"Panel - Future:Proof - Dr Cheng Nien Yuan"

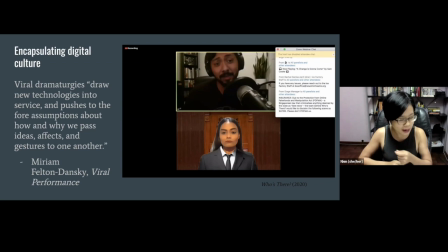8:12 But this platform is also able to turn these questions reflexively and specifically onto itself as a mode of performance in our mediascape today.
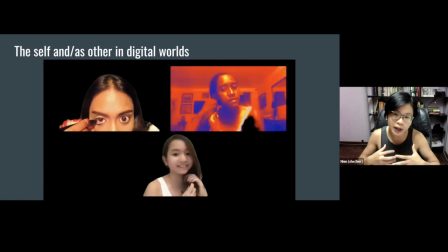8:26 So consider for example the idea that it has now become completely normal to apprehend our mediated other, as I am apprehending myself right now, as we interact with each other. So on Zoom, there is no time delay between the performances of seeing and being seen.
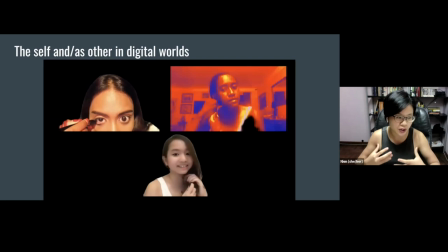8:46 So what was once an uncanny experience of subjective interpolation that is normally saved for new media performance artists is now very normal, very routine for everyone, as long as they have a webcam or take selfies.
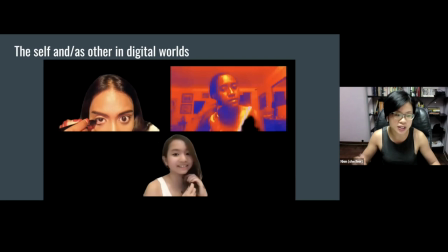9:03 I believe digital theatre has the capacity to de-familiarise this new norm and reveal the circumstances behind the reproduction of the self vis-a-vis the other. So towards the end of Who's There,
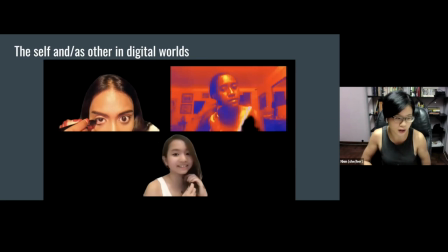9:19 after a particularly thorny discussion amongst the ensemble members who played their own performer selves, the women in the group reappear as characters in the beginning of the show, even as the residues of their performant personas in the previous scene remain inscribed in their bodies.
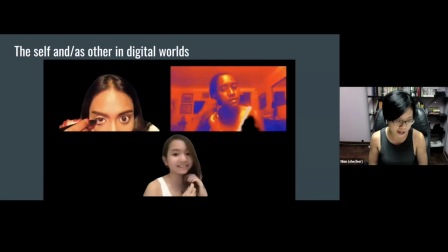9:40 Sim Yan Ying's character Y.T plays with Snapchat filters on her Zoom camera, alternating between a baby filter, which you can see here, she's the Chinese girl in the bottom,
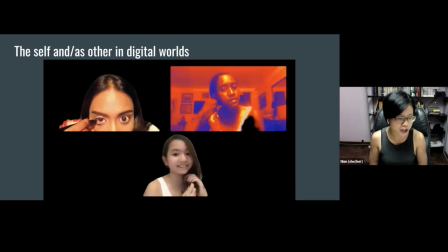9:53 and a triggered filter to depict how she is hailed by American and Singaporean society respectively. So that is just for instance. The gap between how we imagine ourselves to be and the actual ways in which we appear to others
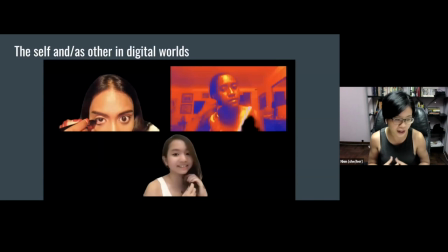10:11 is made clear in this scene, even if there are no easy answers about how this gap can be resolved. But in this scene's magical realism, these women and the audience watching are transposed into a digital
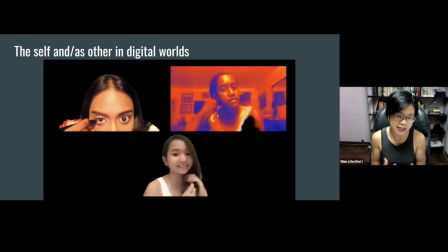10:28 space in which culturally-based identities are not fixed categories.
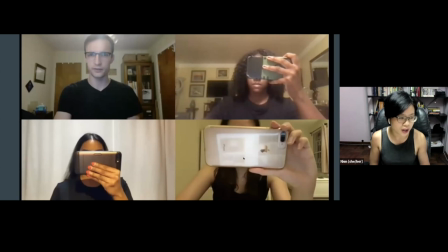10:38 It was in this process of rehearsing this show which made us more aware of our fragmented subjectivities as performance makers and as people. So in the first runs of the scenes where performers were to play themselves, they were renamed as their actual names.
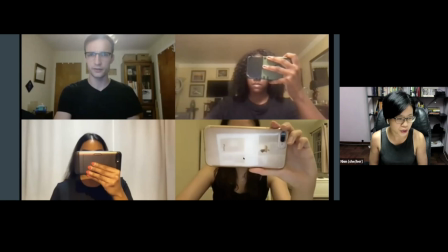10:58 But during the debrief, actor Gaffei Akbar points out the challenge of seeing his name and his image reflected back to him during improvisation, watching himself say things that he would not normally say outside the show.
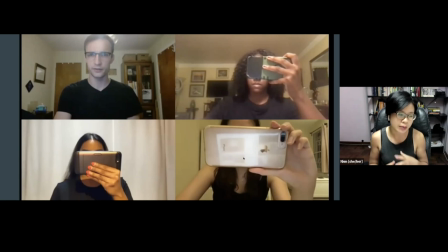11:15 So we then introduced the framework of renaming performers as performers one to six, which acted added to the fictive nature of such meta scenes.
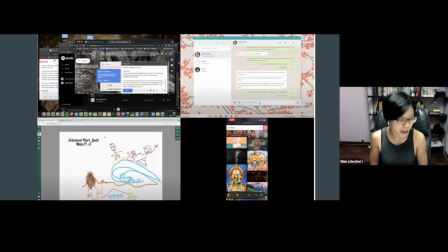11:29 So in our upcoming work, Unbecoming, there is a 10-minute scene, which is essentially a process of digital snooping on the part of the audience members. So each of the four characters would share their screen and essentially start surfing the net,
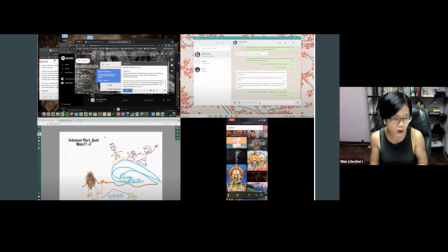11:46 and audience members can choose to toggle which screens to snoop on as this scene progresses. So certain digital identities and secrets get revealed in the process. Watching a character struggle to write an important email or talk to
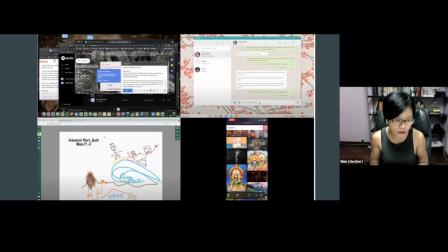12:05 strangers on Omegle as a 10-year-old or buy a vibrator online affords a particular kind of intimacy and almost a sense of danger that can't really be achieved on the physical stage.